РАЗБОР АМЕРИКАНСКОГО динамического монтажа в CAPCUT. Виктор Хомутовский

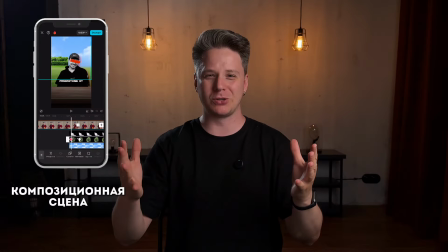(0:00)
Многослойный монтаж мистера Биста. Композиционная схема, смена локаций из одной в другую. Все это будет в этом ролике, поэтому сначала смотрим его, а потом я сделал доскональный разбор.
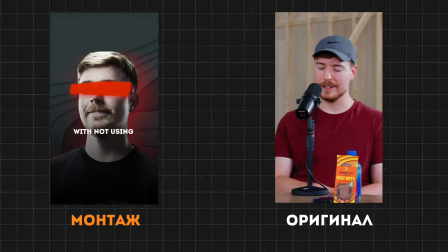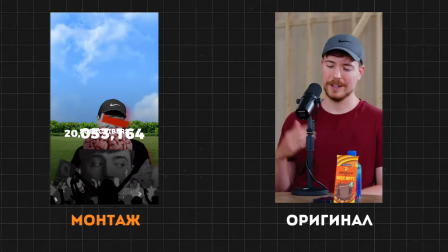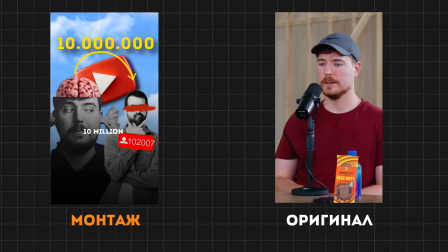Такой непростой ролик у нас получился с одной стороны, с другой стороны он реально, ну прям очень простой.
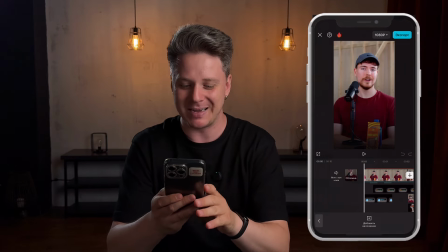(0:35)
Вы, каждый сможет его вообще повторить. Поехали, как бы.
Если я начну новый канал,
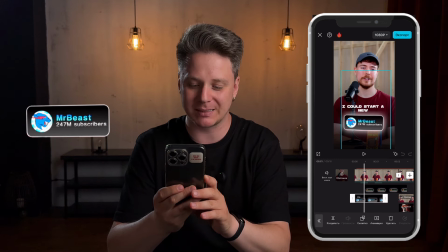(0:42) причем, видите, мы сначала показали футаж верхний, но за ним спрятался футаж с нулем подписчиков и как будто типа не мистер бист.
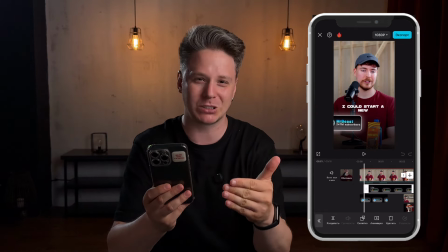(0:54)
Вот такой прием, где мы вскрыли один футаж под другим для того, чтобы его потом показать.
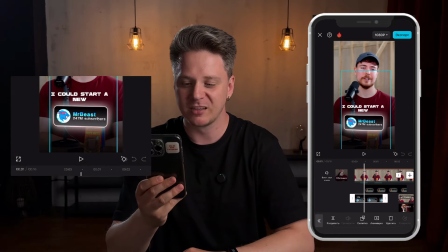(0:59)
Причем, видите, у нас здесь есть сияние у этого футажа. Это сияние было сделано через программу Bazaard. Как работать с программой Bazaard, есть отдельный ролик. Посмотрите внимательно.
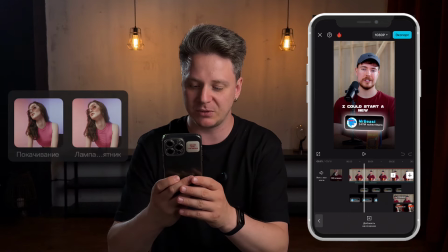(1:12)
И к нему же, разумеется, мы применяем эффект покачивания, как и к любому другому нашему футажу, который, знаете, немножечко левитирует.
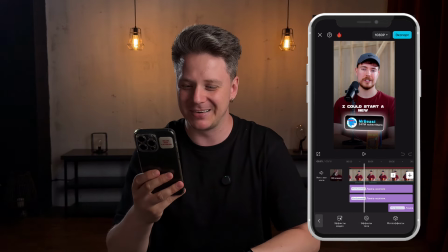(1:21)
Окей.
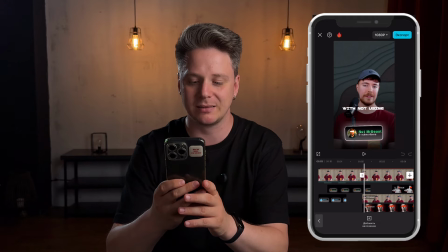(1:22)
Мы меняем нашего мистера биста вместе с его, не его каналом,
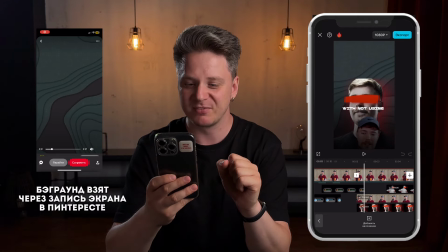(1:31)
да, с футажиком с этим на бэкграунд и идем по смыслу, да, типа,
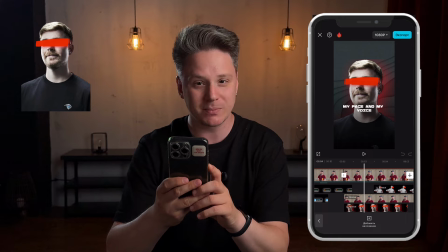(1:38)
если этот будет канал, да, без моего лица, дальше, без моего голоса,
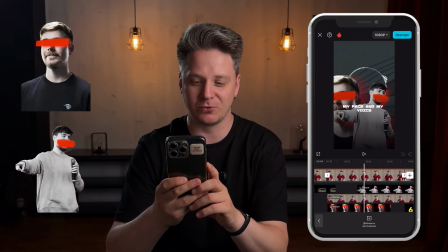(1:45)
вот давайте разберем вот эту сцену.
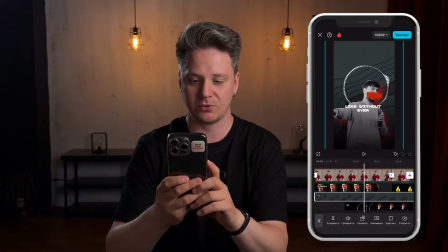(1:48)
Значит, начинаем с этого бэкграунда, бэкграунд, причем, видите, бэкграунд сам по себе тоже такой, знаете, немножечко двигается. Еще, в принципе, все бэкграунды, все вот эти иконки, все анимашки и так далее, конкретно этому ролику, если вдруг вы захотите смонтировать такой же ролик, Он есть у меня в папке «Разборы роликов» в огромном паке,
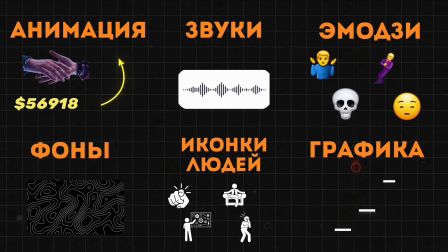(2:12)
там, несколько тысяч футажей для монтажа именно экспертных роликов. Стоит копейки, тренируйтесь. И, в принципе, все ролики, которые есть у меня с разборами на моем YouTube-канале, их уже больше 10,
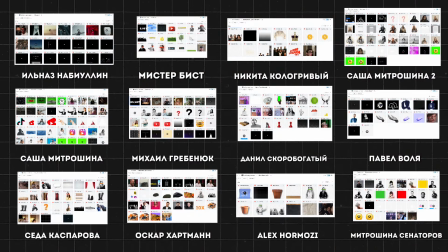(2:24)
все они доступны в папке «Разборы». Смотрите внимательно, какой тариф выбираете, тренируйтесь. И действительно, у меня уже много отзывов, сотни покупателей, многие прям даже учатся по этим разборам, по этим футажам.
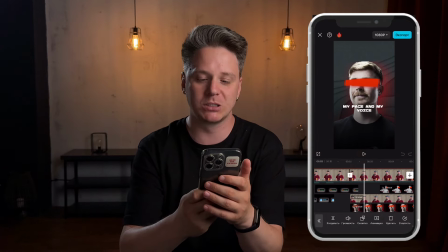(2:38)
Окей, значит, если мы используем, если он будет создавать YouTube-канал без его лица,
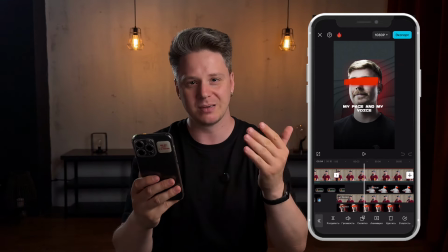(2:46)
видите, зачеркивание с сиянием тоже красным,
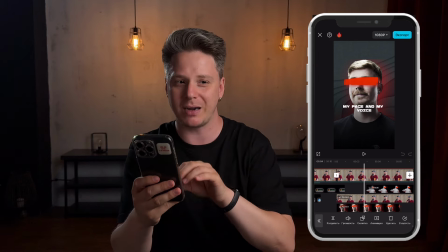(2:50)
это было сделано тоже внутри не Капката, а Базарта, то, о чем я говорил в начале ролика.
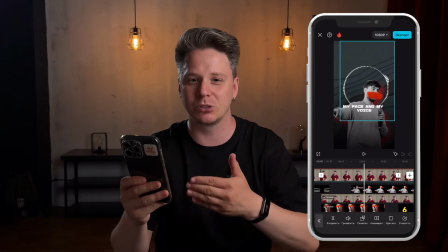(2:56)
Дальше мы меняем на футаж Мистера Биста, где он уже без голоса. В общем, смотрите, как мы сделаем.
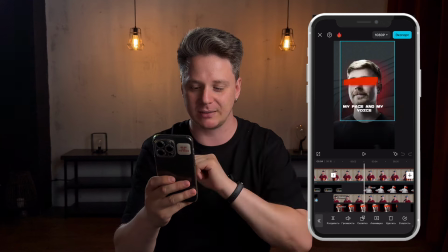(3:02)
Мы не просто вот сначала вывели этот футаж, да, вот этот с его лицом, а мы поменяли местами.
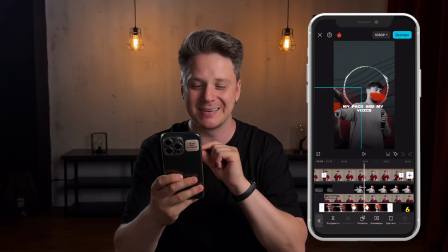(3:11)
Видите, вот аккуратненько поменяли местами и смотрится гораздо симпатичнее.
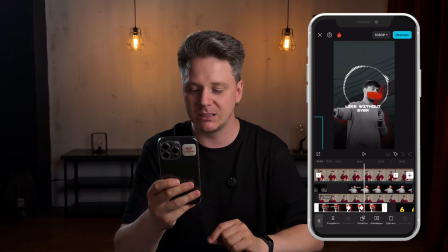(3:19)
Причем смотрите на этот футаж, который символизирует voice, да, то есть без его голоса.
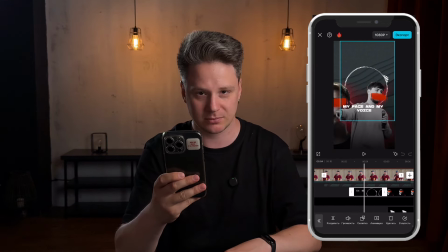(3:25)
Мы использовали эквалайзер, ну вот такого плана, круговой.
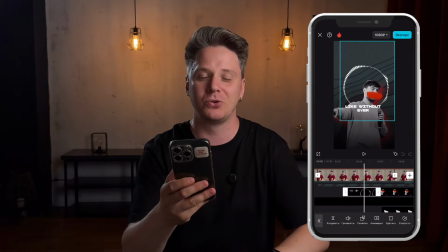(3:30)
Можно было бы, конечно, горизонтально, но подумали, что круговой он как-то симпатичнее смотрится.
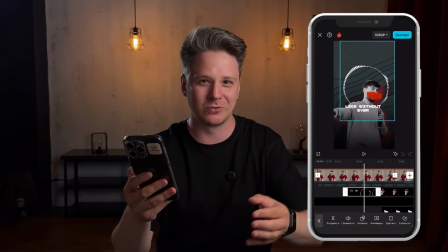(3:35)
Он тоже будет в этом паке, если вдруг вы захотите забрать его себе.
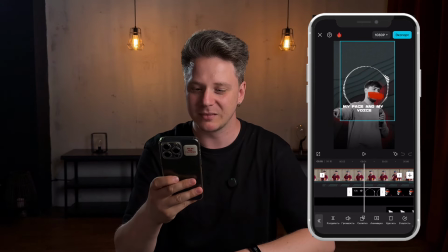(3:40)
Окей, значит, без голоса, да, без вообще чего-либо. И дальше, смотрите, мы меняем сцену и показываем уже вот такую композиционную схему.
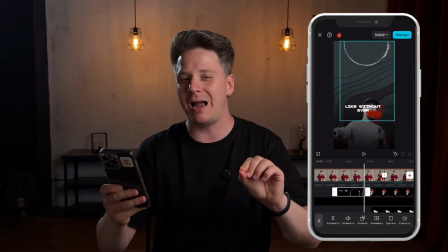(3:54)
Смотрите, я вот прямо сейчас специально, медленно веду по таймлайну,
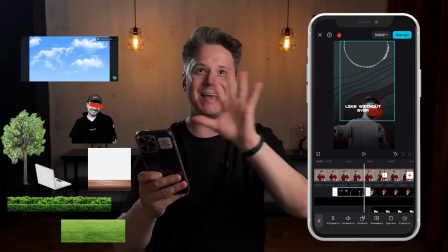(4:00)
чтобы вы посмотрели, как это было сделано. Мы взяли вот все вот эти футажи и поместили их на одну сцену.
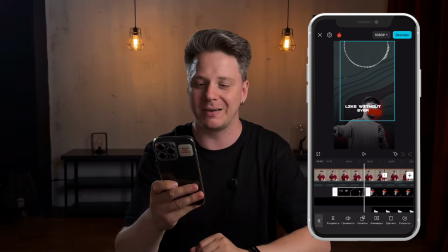(4:09)
Давайте еще раз.
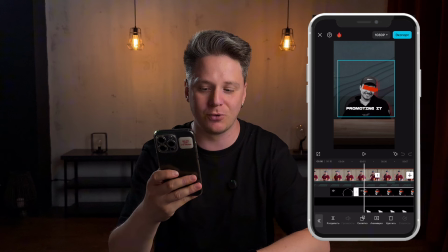(4:12)
появляется мистер бист где отдельно его изображение где отдельно идет травка
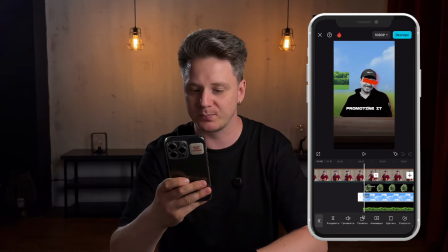(4:19)
где отдельно идут кусты отдельно небо облака ноутбук вот смотрите вот
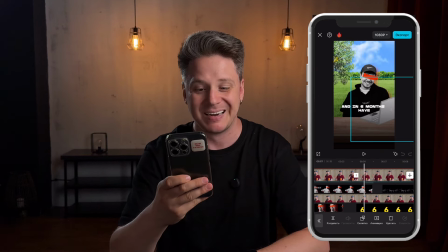(4:27)
все это идет отдельно все это называется композиционная схема когда мы
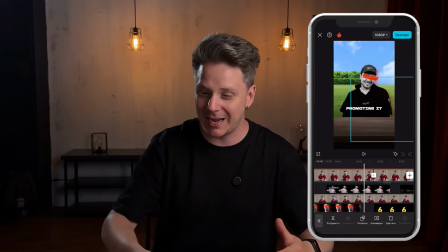(4:34)
строим сцену так как нам надо да можно было бы конечно просто найти какой-то нейтральный фон,
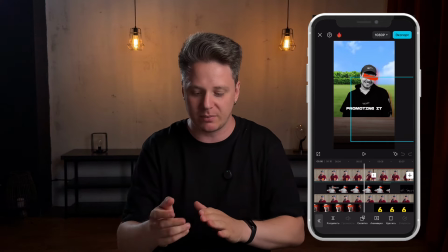(4:42)
тоже с лугом, с полем, с деревьями и так далее.
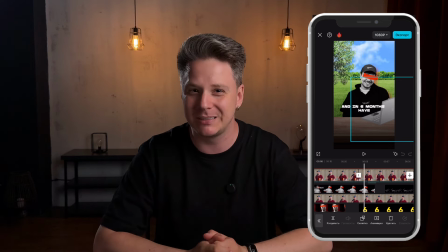(4:48)
Но смотрелось бы это не так интересно с точки зрения зрителя, как нежели мы сейчас придумали.
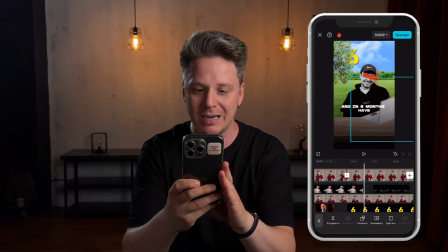(4:55)
Причем посмотрите внимательно. У нас поле,
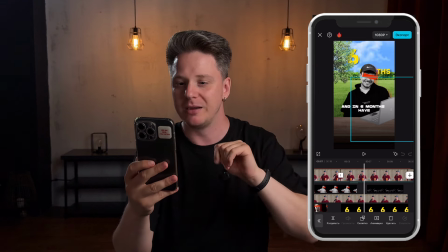(5:02)
голубой экран, голубое небо, кустики за головой и стол,
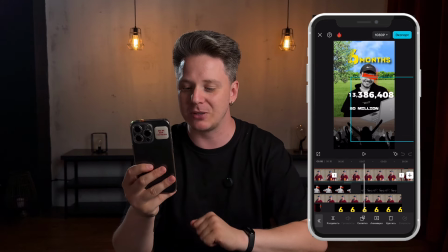(5:08)
они не двигаются а именно вот наш наше дерево вот вот наше дерево
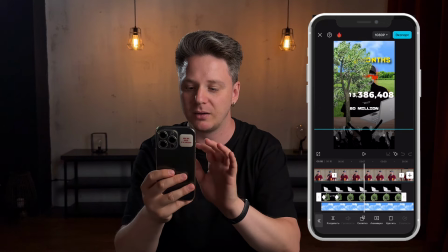(5:14)
вот она вот она она как раз таки
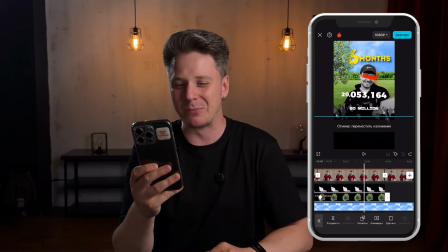(5:19)
шевелится за счет эффекта покачивания потому что в обычной жизни как бы то же самое поле же не двигается кусты на заднем
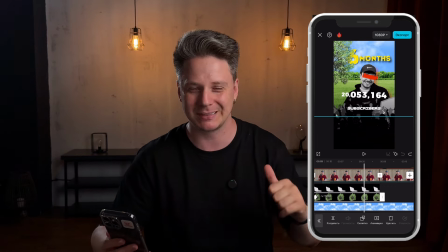(5:26)
плане плане мы тоже можем не видеть как они двигаются но на переднем плане у нас есть дерево
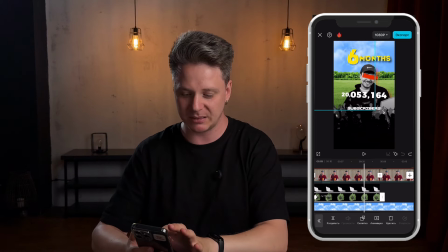(5:31)
можно было конечно и без него вы здесь без него но как будто что-то хочется дополнить,
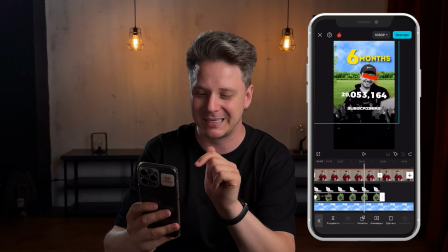(5:37)
как будто хочется дополнить. Поэтому закинули сюда дерево. И оно, собственно, двигается.
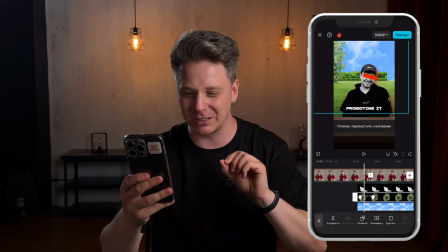(5:43)
Давайте еще еще раз очень медленно сделаю.
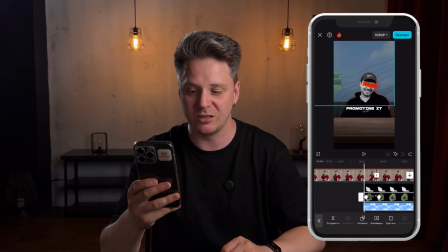(5:49)
Значит, убираем наш фон и ставим сначала небо,
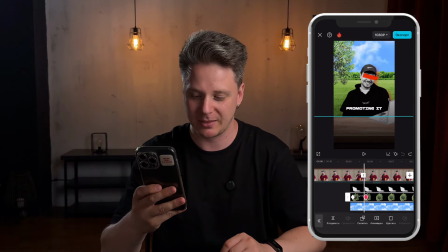(5:55)
поле, кусты и дерево. Облака тоже самое мы можем сделать, чтобы они двигались.
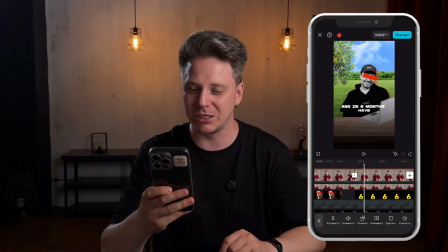(6:05)
Понимаете? Все. И через 6 месяцев, 6 amounts,
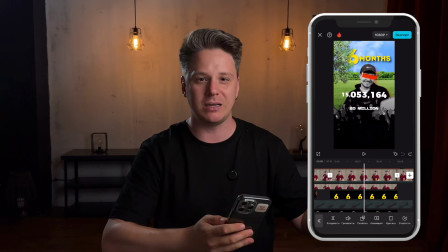(6:11)
месяцы, это тоже отдельное наложение, это не субтитры,
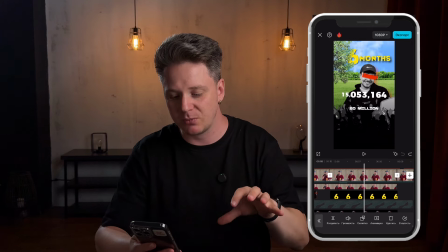(6:17)
потому что в обычных субтитрах мы можем не добиться нужного шрифта,
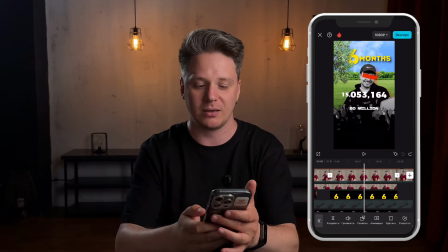(6:24)
нужного сияния, нужной тени и так далее. Поэтому вот 6 иммонтс были сделаны через базарт.
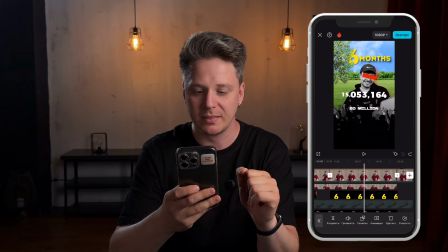(6:31)
Вот именно там это было сделано. Все. На передний план мы сделали 20 миллионов подписчиков.
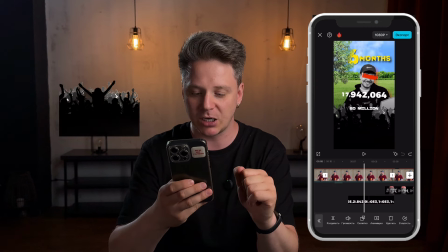(6:38)
Мы свизуализировали это количество через футаж и добавили
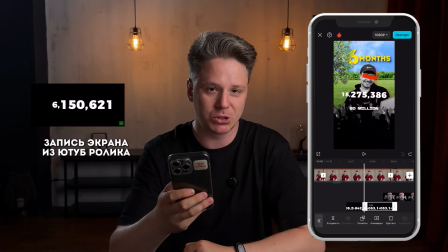(6:45)
счетчик с этими футажами. этот счетчик и вся эта вот сцена разумеется
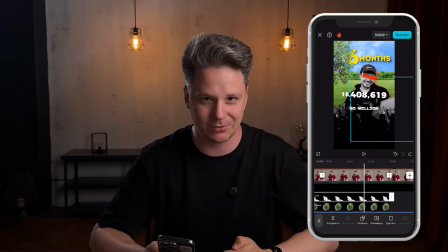(6:52)
тоже есть папки разбора монтажа по ссылке из этого профиля я от души честно рекомендую просто этот
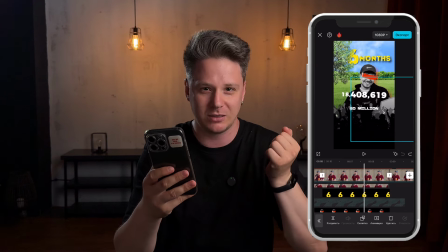(6:58)
продукт и у меня уже сотни покупателей его и большинство из них говорят типа класс мы научились монтировать
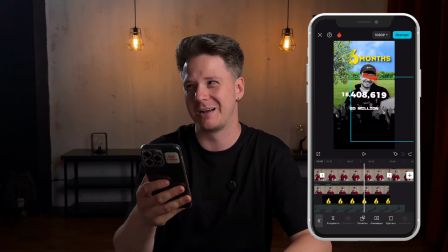(7:06)
блин по этим роликам то есть прикиньте как я немножечко повлиял на индустрию прикольно мне нравится окей
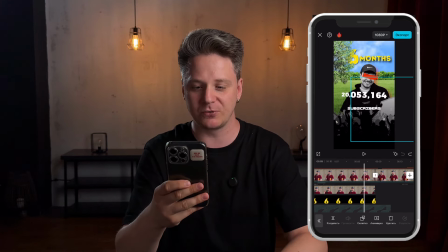(7:12)
все и через 20 миллионов подписчиков Через 6 месяцев у меня будет 20 миллионов подписчиков. Все, класс. Дальше, опять-таки, видите, как мы меняем сцену.
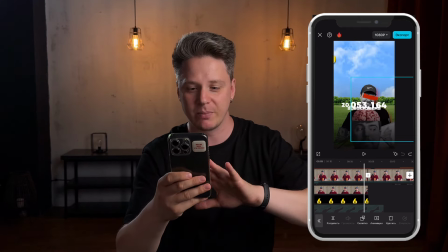(7:24)
То есть мы что-то уводим по бокам, а что-то уводим прям вниз.
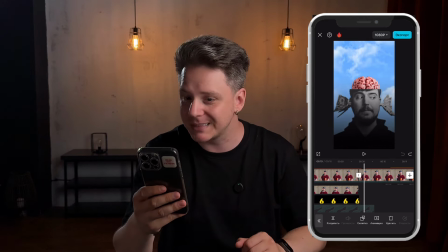(7:29)
И на этом же голубом фоне с облаками, потому что он классно контрастирует,
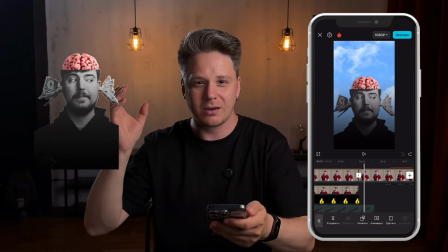(7:35)
с черно-белым мистером Бистом, к которому мы в базарте прикрепили мозг.
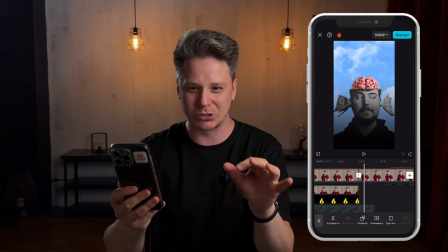(7:41)
Что он действительно головитый такой, мозговитый парень. И он может добиться 20 миллионов подписчиков за 6 месяцев без имени, без голоса, без ничего.
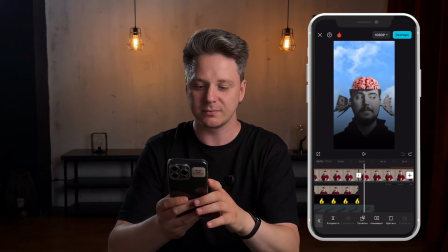(7:50)
Никто не будет знать даже, что это он. Все. Дальше давайте вот разбирать эту сцену.
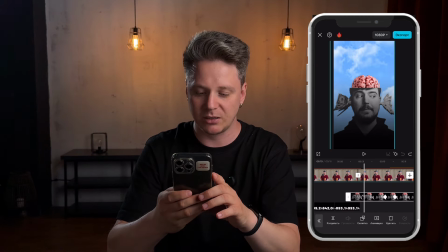(7:56)
Сейчас вот он. Значит, мы его показали снизу вверх. И дальше как бы мы его увели в левую сторону для того, чтобы показать другого человека, который, знаете, вот новичок.
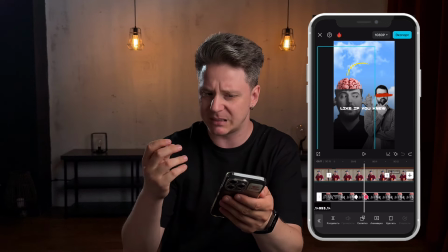(8:09)
Который вот еще немножечко не обладает теми навыками, которыми обладает мистер Бист.